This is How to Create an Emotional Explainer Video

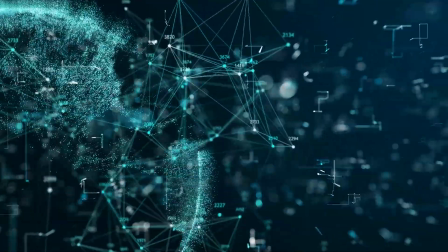Explainer videos' primary purpose is to illustrate complex concepts, but incorporating emotion into explainers can elevate them to a whole new level.
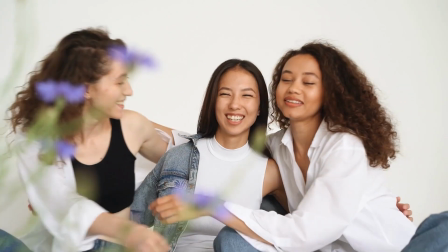By evoking feelings in viewers, you can create a memorable and impactful experience that drives engagement.
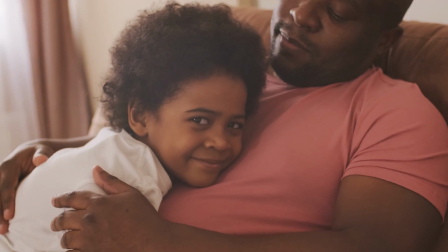Let's explore when and how to create an emotional story in your explainer video.
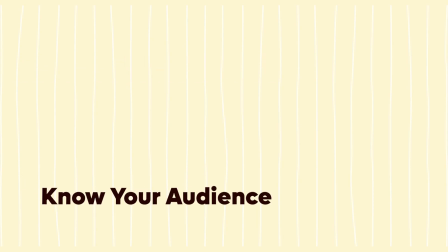The first step in creating any explainer is understanding your audience.
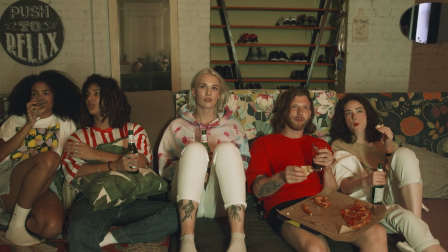Conduct thorough research to identify their demographics, interests, and pain points.
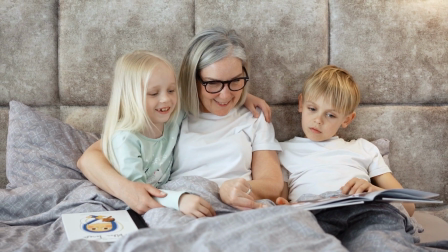Getting to know who you're selling to will also help you decide if adding emotion to your video is appropriate.
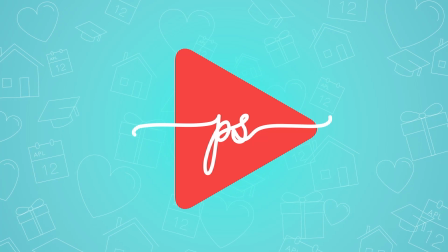Let's look at an animation we created for our clients at PS I'm With You.
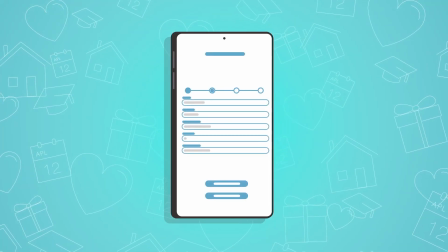This is a platform that allows users to send pre-recorded messages to a loved one after they pass away.
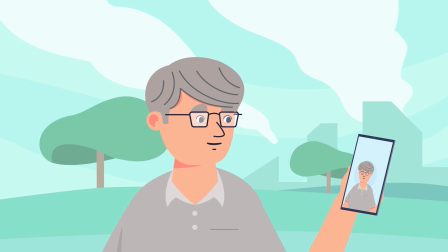The target audience is older or ill people, as well as those in high-risk professions.
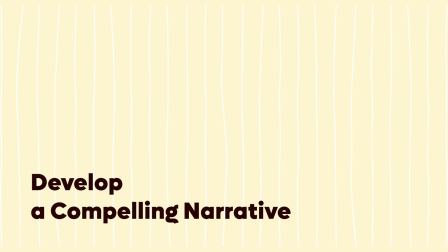A strong narrative forms the backbone of any emotional story.
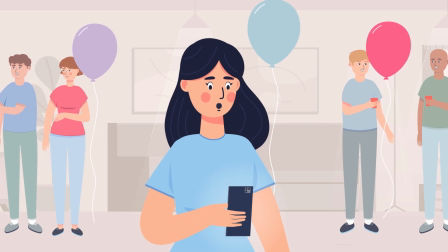For this video, we wanted to play on the emotional strings of the audience without sounding sappy and melodramatic.
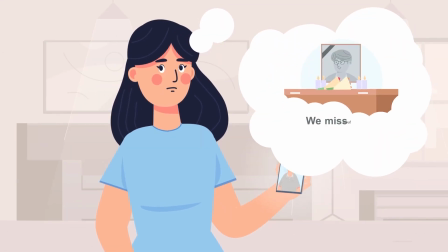The main idea was to make the client the hero and the service itself a mere mediator between the client and the recipient of the message.
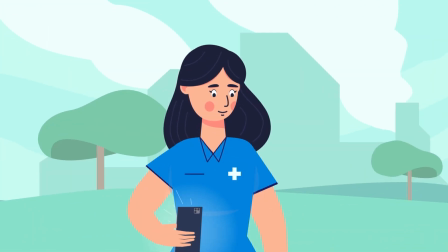So instead of simply explaining the features, we decided to show how the platform helps people connect.
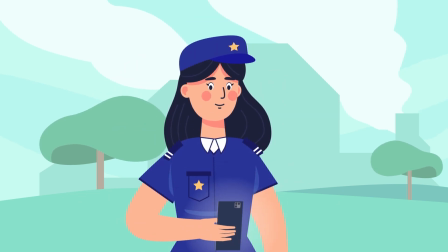The story is framed like a message from a dead grandfather to his granddaughter for her birthday.
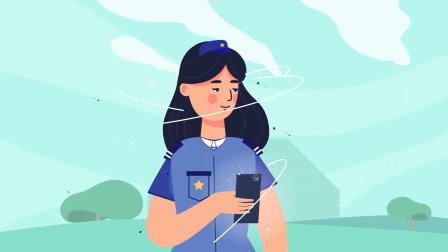This format allows the audience to empathize with our character and sets the stage for an emotional journey.
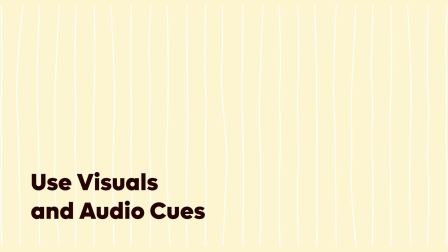Storytelling doesn't end with the script. The animation style, music, and visuals play a key role in conveying the intended emotion.
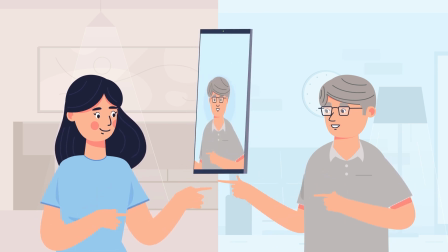For the video for PS I'm With You, we chose a color palette that aligns with the mood we wanted to convey.
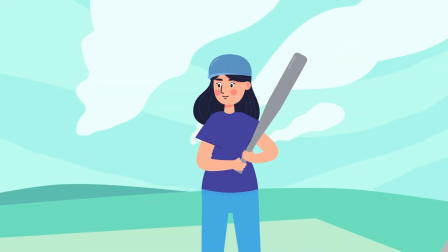The pastel colors set a calm and positive vibe, while the music contributes to the hopeful and sweet feeling.
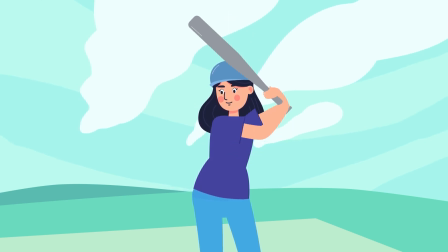The characters have detailed facial features so that they can express emotions.
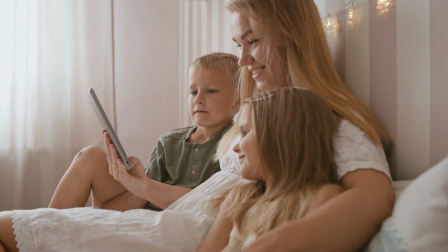By incorporating emotions into your explainer videos, you can create a memorable and impactful experience for your audience.
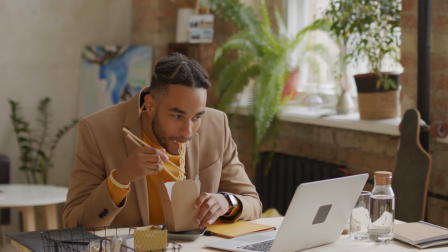That can make your explainer video relatable and help potential clients them feel a deeper connection to your brand.
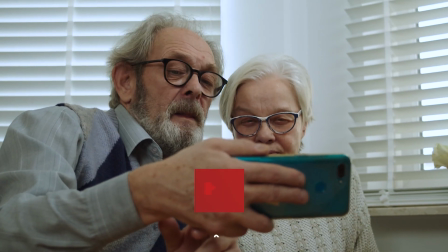In the case of PS I'm With You, an emotional explainer video was able to demonstrate the benefits of the platform and inspire more people to sign up.
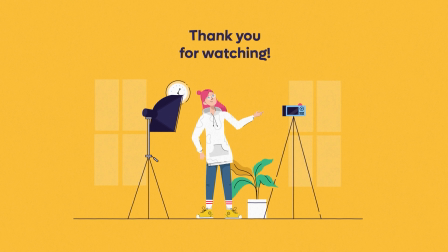If you enjoyed this content, don't forget to like, share, and subscribe to our channel for more valuable insights. Thank you for watching.